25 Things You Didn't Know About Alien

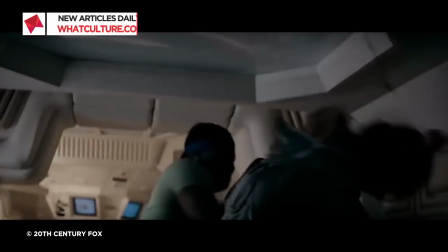Alien is undoubtedly one of the greatest films ever made. Masterfully directed, claustrophobic, and resoundingly inventive in its design,
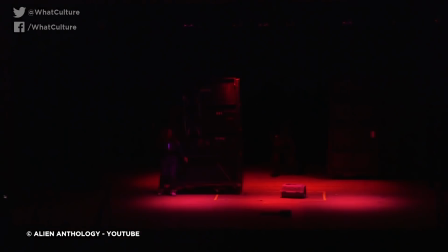the film has aged incredibly well and has influenced countless works in the 40 years since its release.
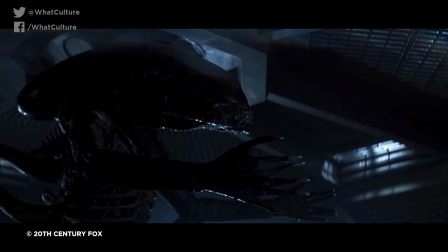It is unarguably one of the most tense and terrifying cinema experiences in history, and the story of its production is often as intriguing as the film itself.
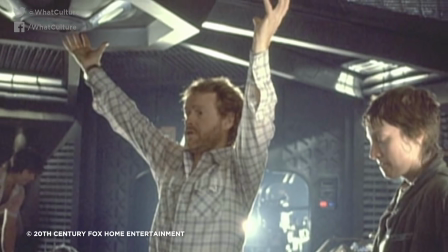There's plenty of tales of Alien's strange original ending, and Ridley Scott's innovative work with the small cast reaching legendary status in Hollywood.
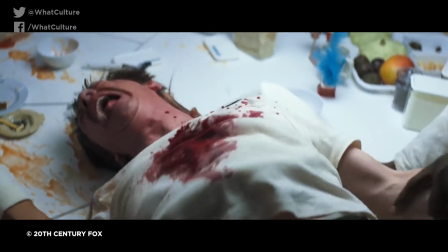Most infamous is that of the chestburster scene,
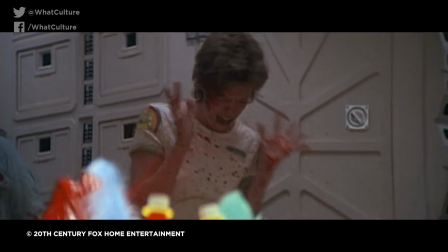and how its grisly reveal caused Veronica Cartwright to descend into hysterics and Yaphet Kotto to lock himself in his room for the rest of the shooting day.
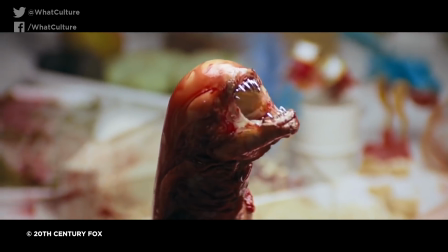But there are so many more to dive into,
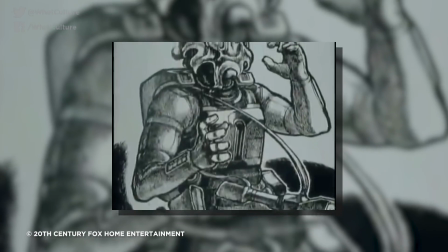from shared universe reveals through potential casting changes to some truly bizarre design and plotting ideas that thankfully never saw the light of day.
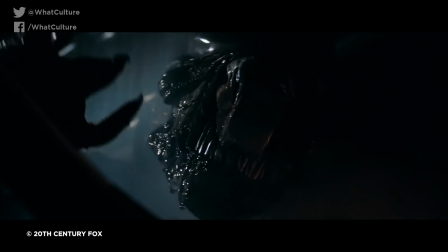There is no end to the fascinating facts circulating around Alien and its 4-decade legacy. In that case then, I'm Ash from the Nostromo, What Culture, and these are 25 things you didn't know about Alien.
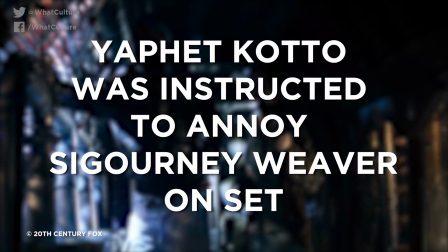25. Yaphet Kotto was instructed to annoy Sigourney Weaver on set.
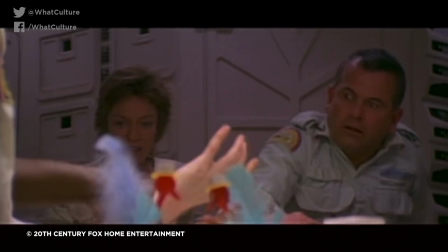It's common knowledge that a lot of moments in Alien were reliant on improvisation, and certain production details were withheld from the cast to give the film a sense of authenticity.
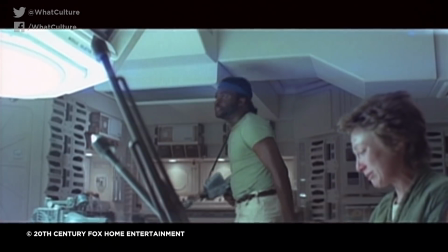However, beyond the big moments, a lot of subtleties went on behind the scenes as well.
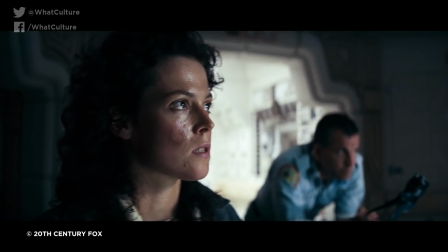One such example is the relationship between Sigourney Weaver and Yaphet Kotto, who played the Nostromo's prickly chief engineer, Dennis Parker.
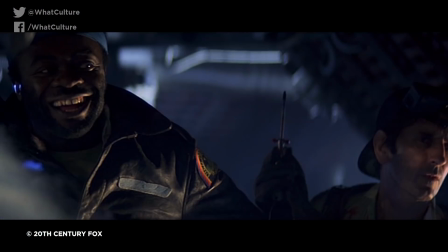It was a convincing dynamic, and there's good reason for it.
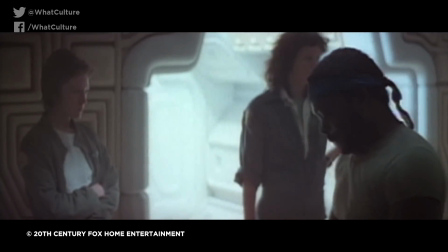Kotto was instructed by Ridley Scott to deliberately annoy Weaver off camera in order to add the tension between their characters.
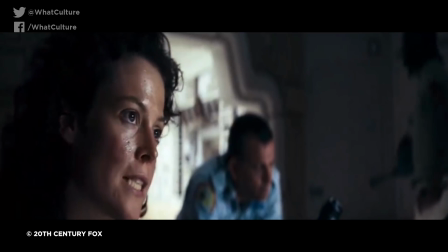It was evidently effective, as Ripley and Parker show a very believable on-screen enmity.
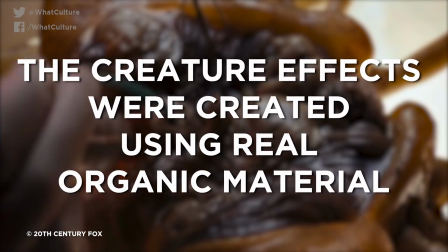24. The creature effects were created using real organic material.
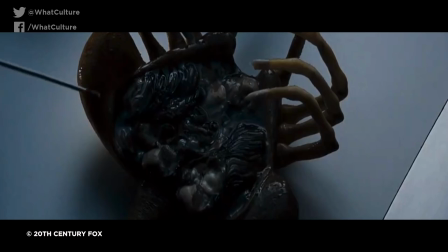Even 40 years on, there is something impressively and terrifyingly realistic about many of Alien's creature effects,
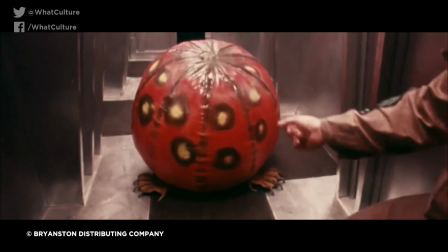especially in comparison to comparatively rubbery-looking props and creatures from films of the same era.
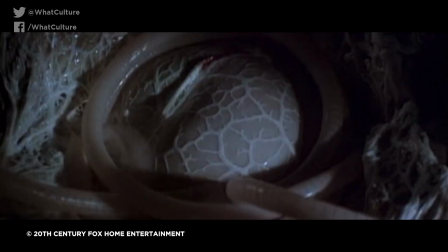And that is because the alien eggs, the facehugger, and the chestburster were all made to look believable by using a variety of real organic materials.
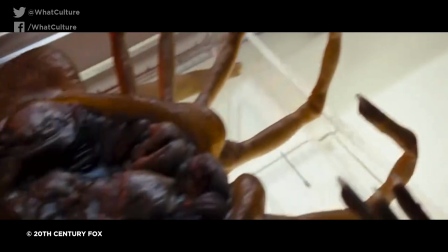The dead facehugger was made using shellfish and sheep kidneys.
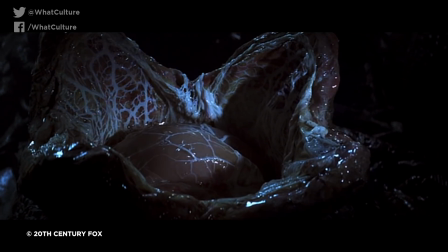Lots of animal guts were fired at the cast for the chestburster scene, and the interior of the alien egg was made from cattle hearts and stomachs with a sheep's intestine for the facehugger tube.
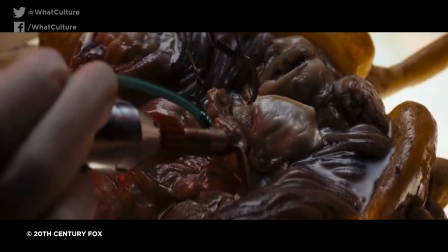Imagine how the set must have smelt under all of those studio lights. 23.
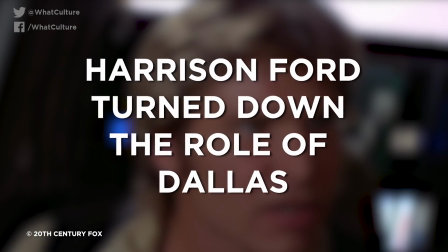Harrison Ford turned down the role of Dalits. Before Tom Skerritt landed the role as the Nostromo's doomed captain, it was offered to the now legendary Harrison Ford.
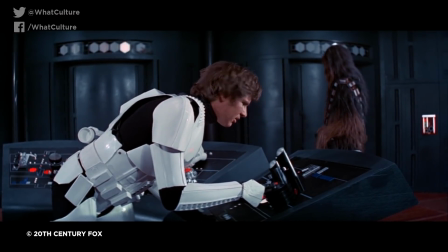Ford turned the role down, however, and although the reason has never officially been stated,
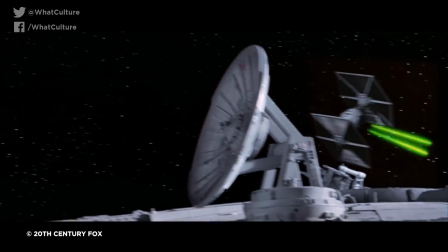it is likely that having just recently starred in a little-known space opera called Star Wars or something, that he wanted to avoid being typecast.
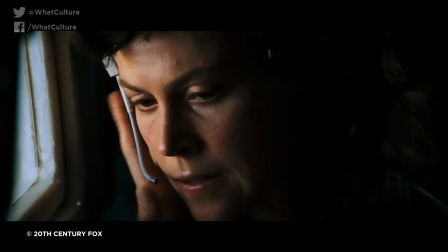Despite speculation that his star power may well have influenced those who survived to the end of the film, it was actually Skerritt who was more famous at the time, so this is unlikely.
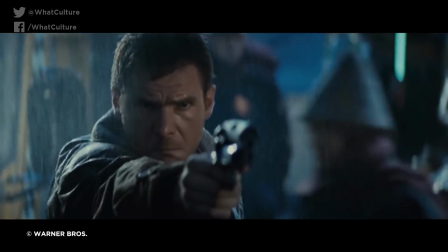Ford would go on to work with Ridley Scott just a few years later, starring in the cult favourite film Blade Runner.
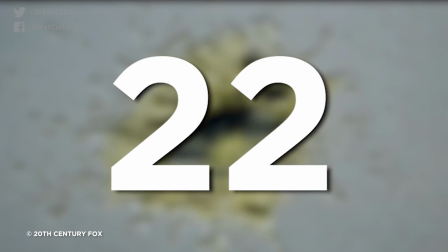Not too good for more sci-fi now, are we, Ford? 22. The alien's acidic blood was an afterthought during writing.
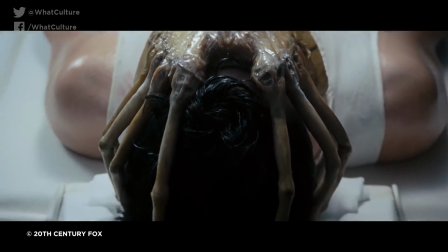One aspect of the alien's design that makes it so memorable, iconic, and deadly is its highly acidic blood.
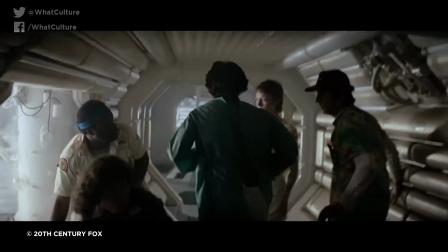One small spillage of which manages to melt through 2 floors of the Nostromo. However, the script was mostly complete before this detail was added.
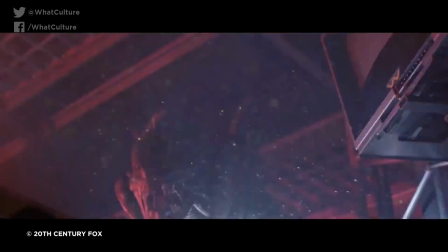Screenwriter Dan O'Bannon, when revising the script, was struggling to find a reason that the crew wouldn't just shoot the alien with a gun.
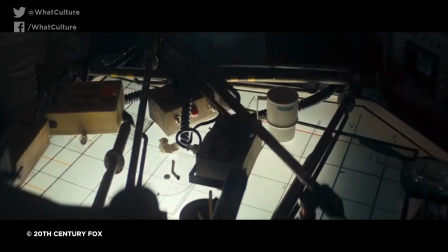Though surely the fact that the Nostromo is a freight vessel with no guns on board would have sufficed. It was conceptual artist Ron Cobb who suggested the acidic blood, as retaliation would put the crew in jeopardy.
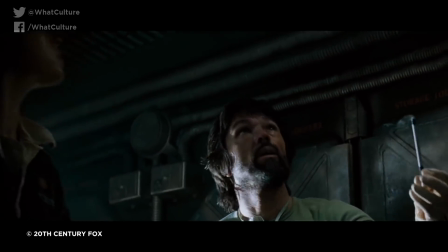And thus, one of the alien's greatest features was born. 21.
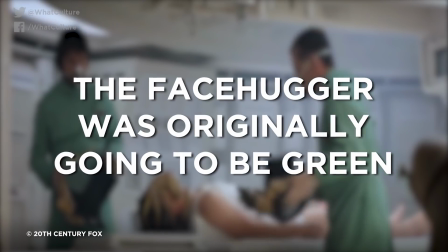The facehugger was originally going to be green.
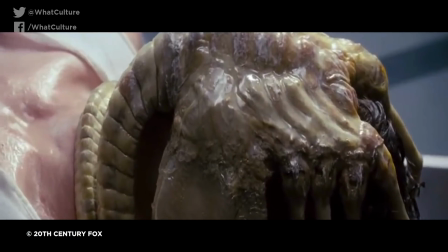When finalising the props for shooting, the facehugger was initially intended to be painted green, most likely in keeping with the prevailing stereotype of aliens being green.